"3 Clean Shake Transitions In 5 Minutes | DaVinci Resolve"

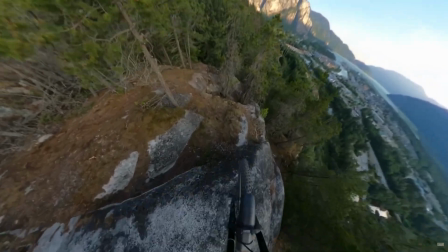(0:00)
The camera shake is one of the most important and widely used effects in video editing,
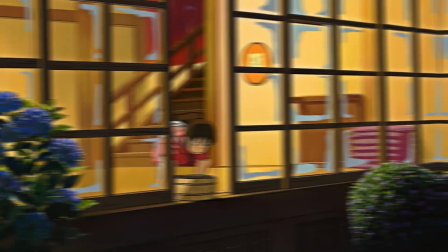(0:04)
and today we're going to create three clean camera shake transitions and then save them so we can just drag and drop them in future projects.
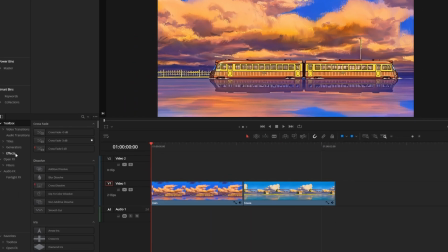(0:10)
First, we're going to make this vertical shake. So these are the two clips that I'm using. I'm going to start by dragging an adjustment clip from the effects tab onto my timeline and right clicking
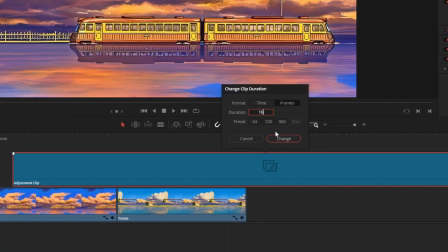(0:19)
to change the clip duration to 16 frames and position it in the middle of the two clips like this.
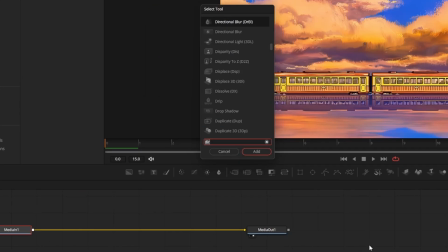(0:24)
Then right click again to open it in the Fusion page. Press shift and space to add a camera shake node in our inspector.
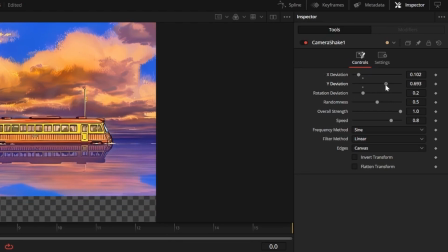(0:29)
In the top right, we'll set X deviation to 0.1, Y deviation to 0.9, rotation to 0.05, and randomness to 0.
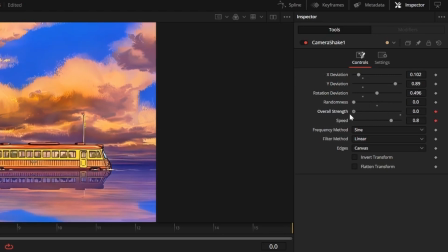(0:37)
Make sure you're at frame 0 in your mini timeline, and now we can set a keyframe for strength and speed and set them both to 0.
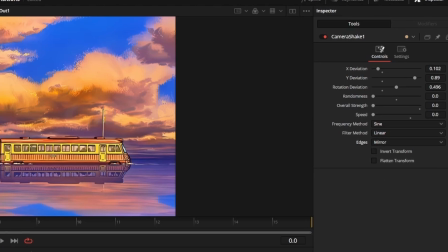(0:44)
And we'll set our edges to mirror to get rid of the blank space that we saw earlier. Go to frame 7, which is our cut point, and change speed and strength to 0.74.
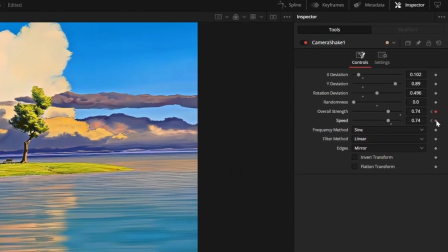(0:52)
Then go one frame over to frame 8 and set keyframes for speed and strength again. Then go to frame 15 and set speed and strength back to 0.
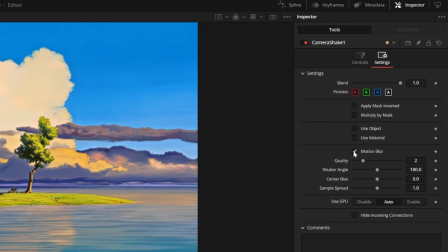(1:00)
We can go into the camera shake settings in the top right and apply motion blur by checking the box. Go to frame 0 and set a keyframe for your shutter angle right below motion blur. Then go to frame 7 and set it to 360.
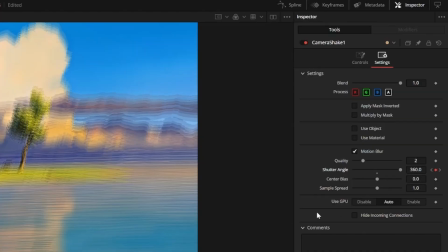(1:11)
Go to frame 8 and set another keyframe at 360. Then go to frame 15 and set shutter angle back to 180.
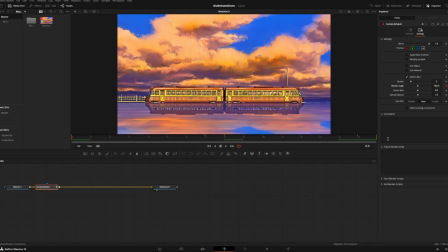(1:17)
The idea is that the increased shutter angle will help exaggerate the movement and hide the cut.
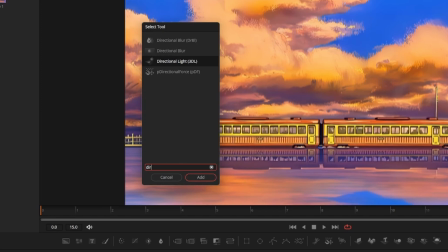(1:21)
Now we can add a directional blur node by pressing shift and space, and we'll use the one without the DRBR suffix.
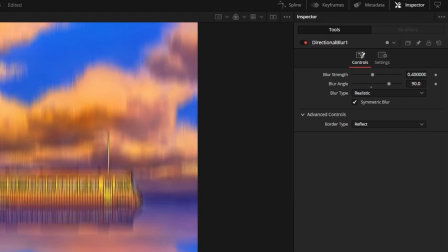(1:27)
We can set our blur angle to 90 so that it's vertical, then set a keyframe for blur strength at frame 1 and set it to 0.
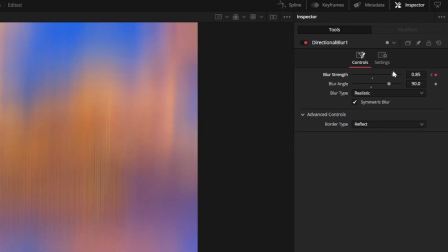(1:34)
Now go to our cut point at frame 7 and set blur strength to 0.6. Then go one frame over to frame 8 and set another keyframe for blur strength.
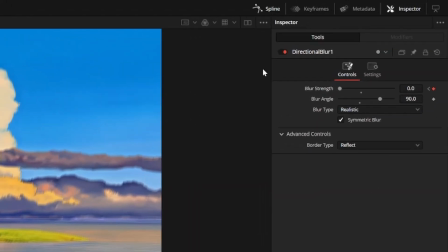(1:42)
Then go to frame 14 and set blur strength back to 0. Now we can open our spline editor in the very top right, check all of the boxes, and hit the zoom to fit icon.
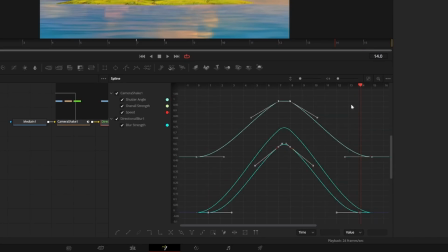(1:50)
Left click somewhere in the box and press Ctrl A to select all of your points, and you can press S to smooth the curves. And I think it looks better if you go through the graphs and hold Alt while dragging these outer lines in.
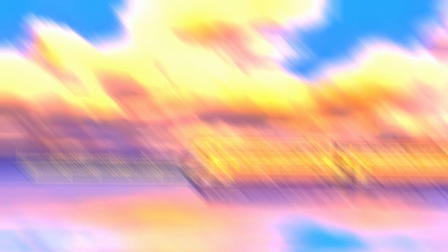(2:02)
It will ease the movement a little more. And that's our vertical shake. Next, we're going to be doing this pretty aggressive flash shake.
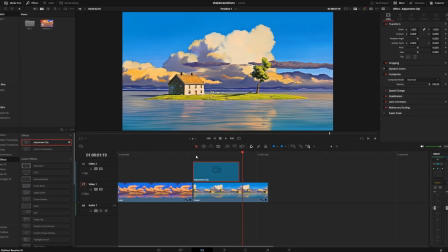(2:08)
We'll start the same way with the 16 frame adjustment clip, but this time position it at the beginning of our second clip like this.
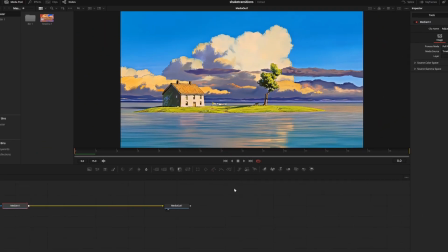(2:14)
Now right click it to open it in the Fusion page and press shift and space to add a camera shake node.
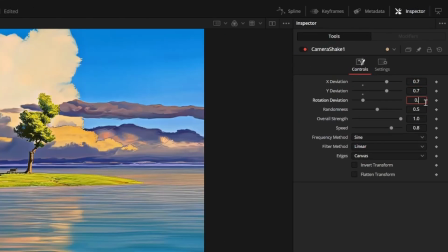(2:19)
We can set our X, Y, and rotation deviation to around 0.7 and set randomness to 0. At frame 0, set keyframes for speed and strength and set them to 1 and change our edges to mirror.
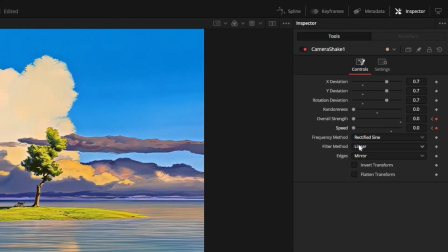(2:30)
Now go to frame 15 and set speed and strength back to 0 and change the frequency method from sine to rectified sine.
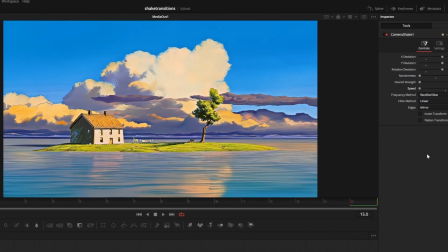(2:37)
That will basically simplify the direction of the movement, making it look much cleaner in my opinion, especially after pressing shift and space to add a directional blur node.
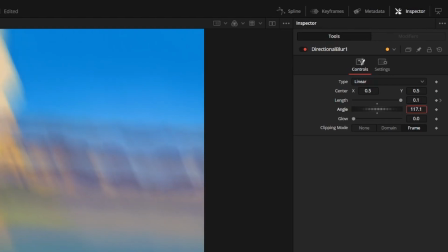(2:45)
At frame 0, set the length to 0.1 and set a keyframe. Set the angle to about 130 because that will go with the direction of the shake as indicated by this little green line.
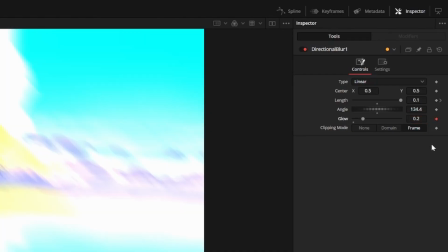(2:54)
I can also set my glow to about 0.2 and set a keyframe still at frame 0. Now I can go to frame 15 and set my length and glow back to 0.
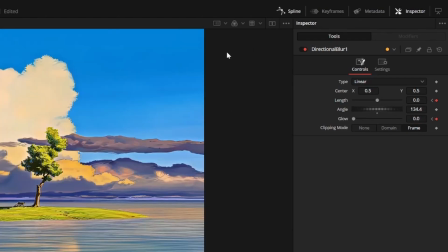(3:01)
Those are all of my nodes, so I'll open up the spline editor, check all of the boxes, and select all of the points.
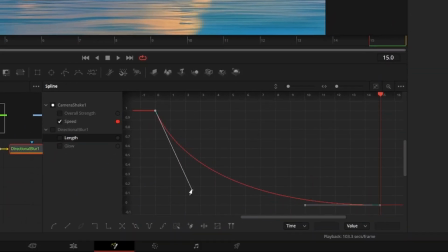(3:06)
Right click the box, then click ease, then hit out cubic. And I think it looks a little smoother if you go through the graphs and drag these points down a bit like this.
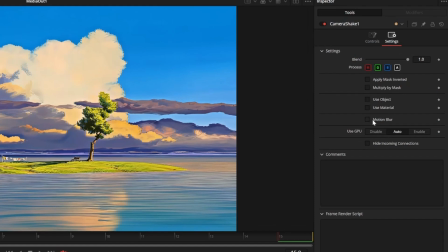(3:15)
If you want to, you can add motion blur in your camera shake settings, but I like the way the directional blur looks for this one.
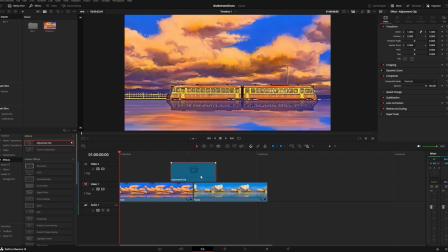(3:20)
Last, we're gonna make this horizontal shake flash. We'll start the same way with a 16 frame adjustment clip, and we'll position it in the middle of two clips.
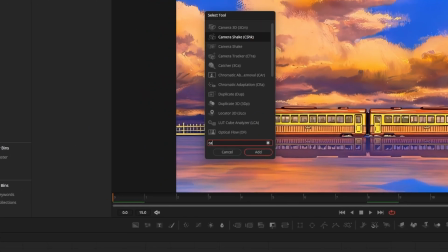(3:28)
Right click to open it in the Fusion page. Press shift space to add a camera shake node. At frame 0, set a keyframe for strength and speed and set them to 0.
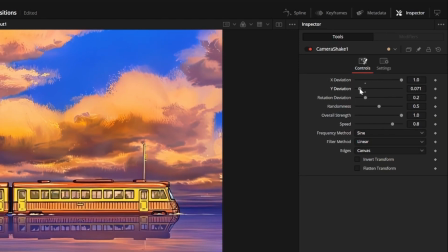(3:36)
Then we can set X deviation to 1, Y to 0.08, rotation to 0.8, and randomness to 0.
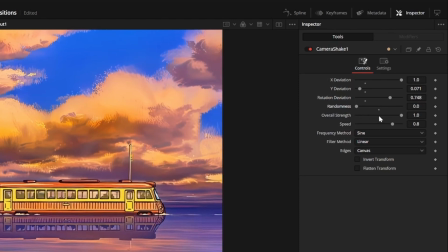(3:43)
You can definitely play around with these values if you want to get some different looks. This is just what I thought looked good when I first made it.
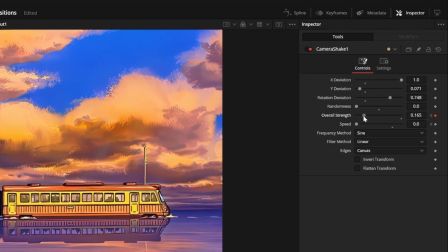(3:49)
Then I'll go to my cut point, which is at frame 7, and set my strength to 0.4 and my speed to 0.75 and change our edges to mirror.
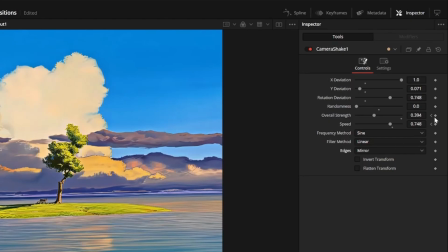(3:56)
Then I'll go one frame over to frame 8 and set keyframes for strength and speed at the same values.
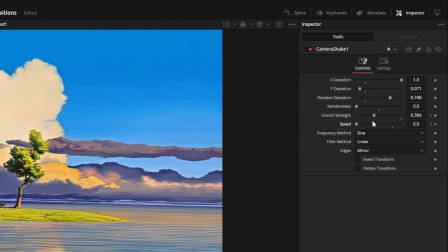(4:01)
Then go to frame 15 and set speed and strength back to 0. Now I can add a directional blur node.
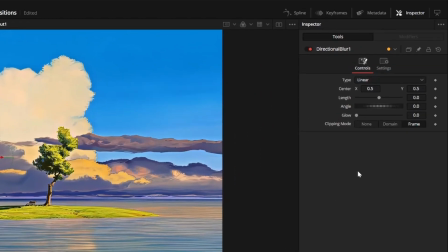(4:06)
We'll keyframe length at frame 0 and set it to 0.